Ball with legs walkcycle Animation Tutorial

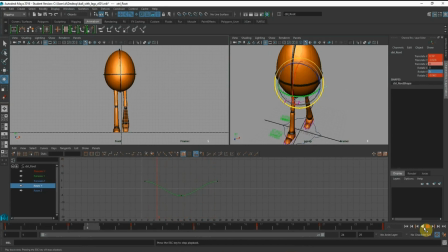16:20 okay, so you can see that it looks almost there. Okay, so I'm going to go back to my side view and work on the RX.
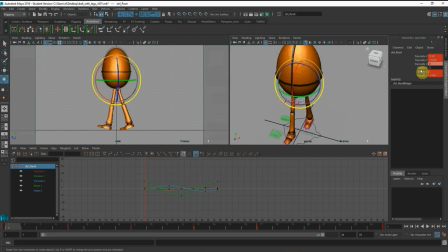16:36 Alright, so we need to lean forward for body mechanics to move, right? Because of our torso being heavy, we tilt forward and our legs try to catch up with our body weight, right? So I'm going to rotate slightly in front here,
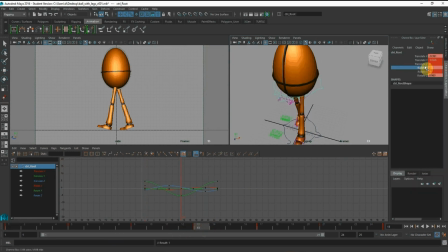16:56 and I'm going to key again the same for all the contact. And on my down, where the weight is heaviest, your body will lean even more, right?
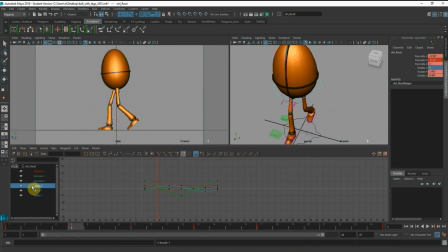17:10 So I'm going to ramp this up on the down. So just to show you the keys, the down. And on the up pose, the body should be slightly straighter.
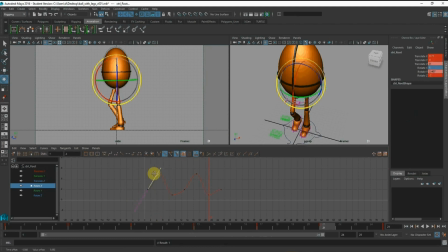17:32 Okay, so I'm going to clean up this graph again, right? So again, it should not be flat tangent. And if I press play on the side, okay. So once you're done with this, I'm going to work with my toes now, right?
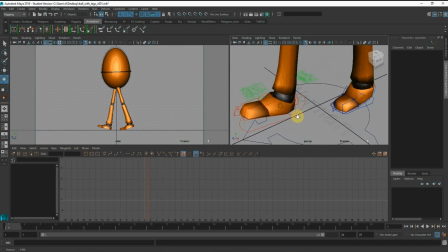17:51 So same as your pendulum exercise, overlapping exercise, I'm going to do the toes animation, right?
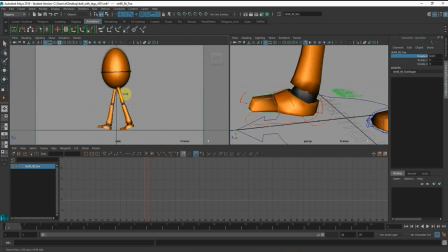18:01 So on contact, I'm going to bend slightly. And on the fourth frame and fifth frame, I want it to come down.
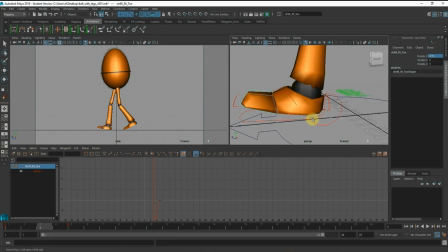18:17 So the third frame, I want the foot row to be flat. So to help to create the overlapping action. So be careful of the IK overshoot.
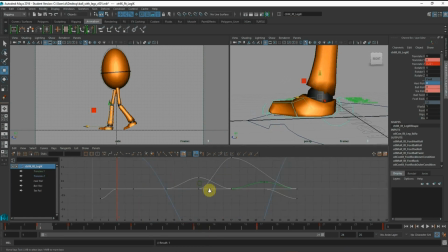Okay, so I'm going to lower the body.